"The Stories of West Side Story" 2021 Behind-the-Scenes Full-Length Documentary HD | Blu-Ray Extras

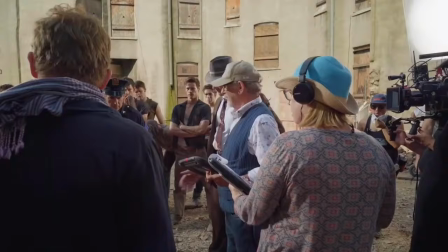And so the Borinqueña is sung in Spanish. And I just wanted as much Spanish as I could get Steven to stick in.
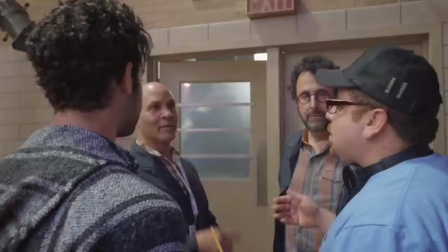And every line of Spanish first got translated by Julio Monge into proper Puerto Rican Spanish.
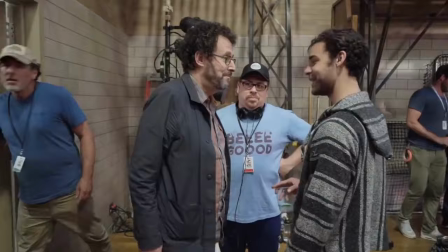Mi hermana es muy cute. Right. ¿Dónde está mi hermana? Exactly. It goes down, it's dry. I didn't want it subtitled. English-speaking audiences will figure out basically what's being said from the context and from the reactions.
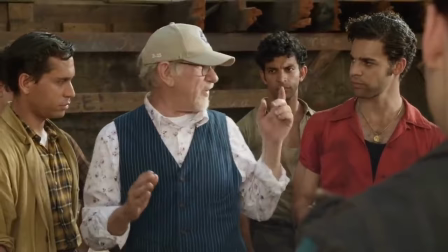We're not relocating. Nosotros vivimos aquí. We have rights.
Tony Kushner, along with Steven Spielberg and a couple other people, they wanted to add this to the film to give importance to why the Sharks felt like they needed to defend themselves.
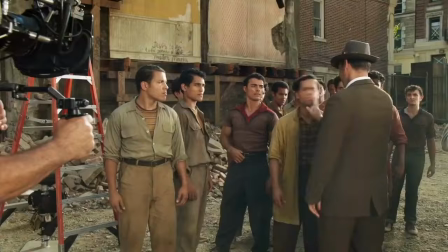Rights, huh? What are they?
We wanted to bring that into this movie because this is something that Puerto Rico is going through today.
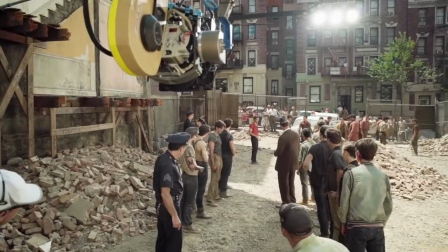Despierta, Borinqueño. Que han dado la señal.
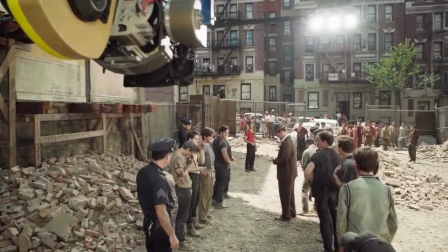La Borinqueña is just the indigenous people that lived in Puerto Rico. Boricua is Puerto Rican, so La Borinqueña is just the whole title of just saying us Puerto Ricans. Singing it every single time, every single shot. Like goosebumps, crying, man, it felt good.
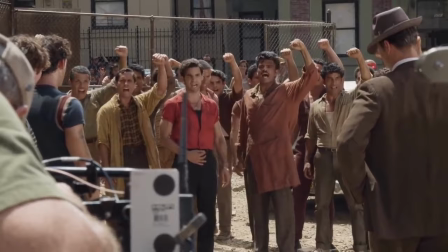It felt really good.
El ruido del cañón, nosotros queremos la libertad.
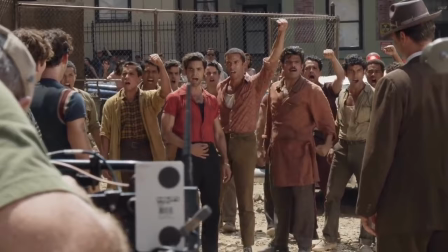Nuestros machetes nos la darán. ¡Viva Puerto Rico libre!
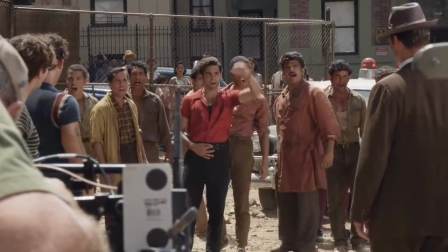Something that was incredible is that we got to shoot the same week that the huge
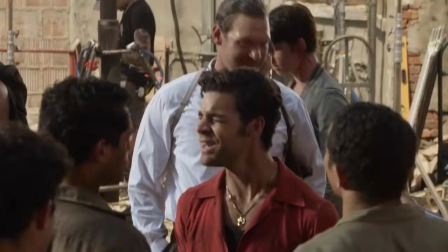protests were going on because of the corruption that had been happening in Puerto Rico. So we all felt that energy of fighting for your rights and understanding why it is that we created the Sharks,
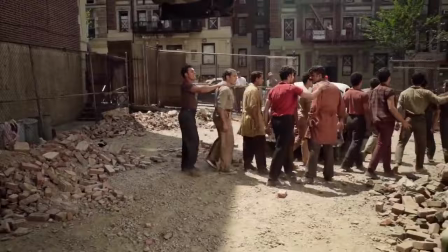why it is that these characters are here fighting for their freedom, for their values, their morals, their culture.
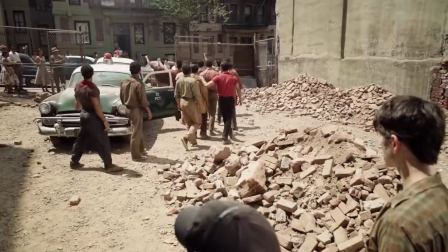And La Borinqueña was a perfect way to present that.
La libertad.
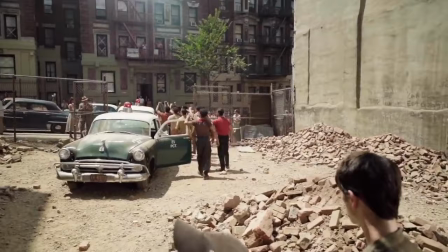La libertad.
It was just like such a moving, powerful song. Made you really feel so proud to be Puerto Rican and to be representing
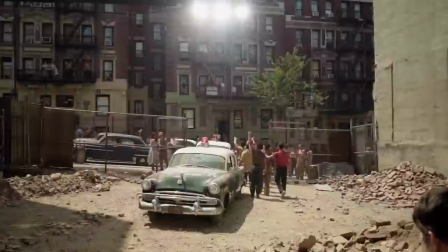representing Puerto Ricans in this movie. As they walk away, the next thing is the Jet song. Something that happens here where you guys are a bit in awe.
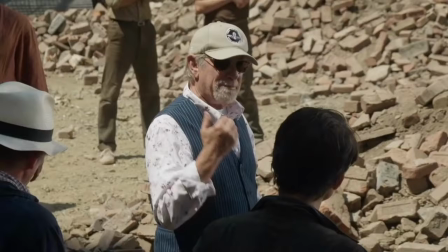You're just feeling something. You know, quite, you can't quite put your finger on the feeling, but it may resemble something like begrudging respect.
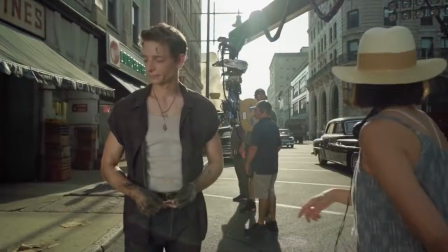You can almost see Mike Faist making this decision. Okay, well, we have a song of identity too. This is ours. We want to talk about the Jet song. That's the one we're getting ready to do. All right. Right?
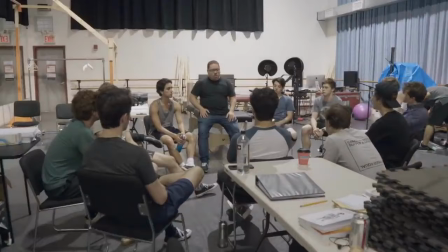Yeah. Let's just focus on jaw, chin, lower teeth. See, I don't want to get caught up in dialect. It should be the thing that you want to say, and the dialect is just going along for the ride. The amount of care that's been taken from just the beginnings of the language. Every day, the question of, is this right? Are we doing this right? How can we bring it closer to what's authentic? You know, it's like muscle training. It's absolutely muscle training.
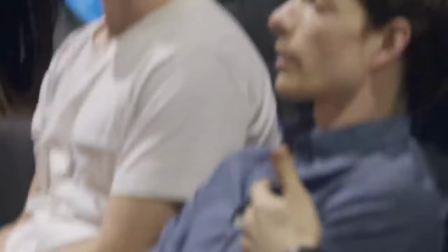Use your muscles in a different way. Right, this is what we're gonna do. We're gonna go line by line. Why don't you kick it off for us?
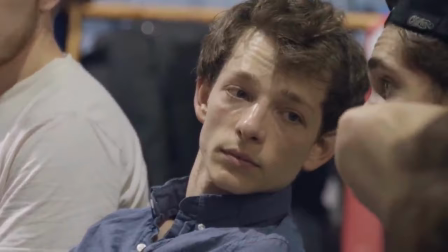So when you're a Jet all the way. Mike Faist is a soulful, deep thinker, you know, a deep feeler as a human being and as an actor.
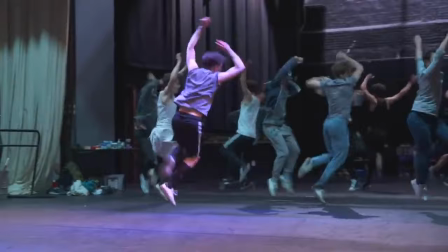And his dancing was off the charts. His dancing was spectacular. But it's when he read the part of Riff, I knew after the first reading on video that I wanted to cast him.
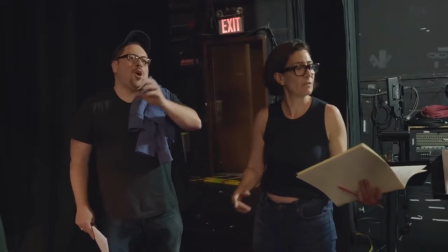So go into I'm going the more U. for like a ch- sound, cart chew away. It's not about the sound. Oh, okay. Cart chew away.
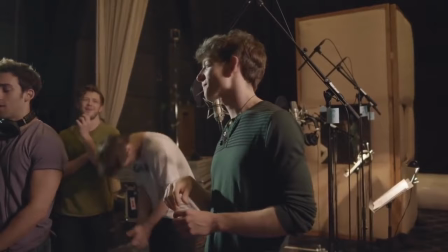A chew, you want a chew. Yeah, I got you, I can give you a chew. Yeah, yeah. Chew I'll chew on it. Uh-huh.
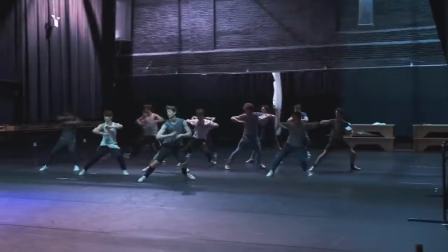There may have been like a little over 3 months of rehearsal period, 8 to 10 hours a day, every day, spending time together.
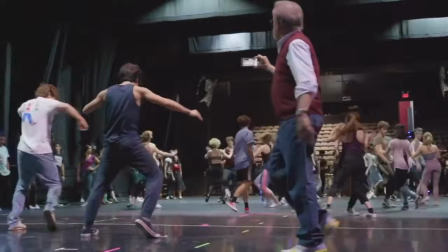I'm really grateful for that time because that was where the Jets really did the majority of their bonding and figuring out,
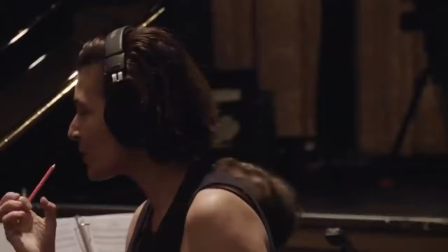like, who are we gonna be together and let's get to know each other.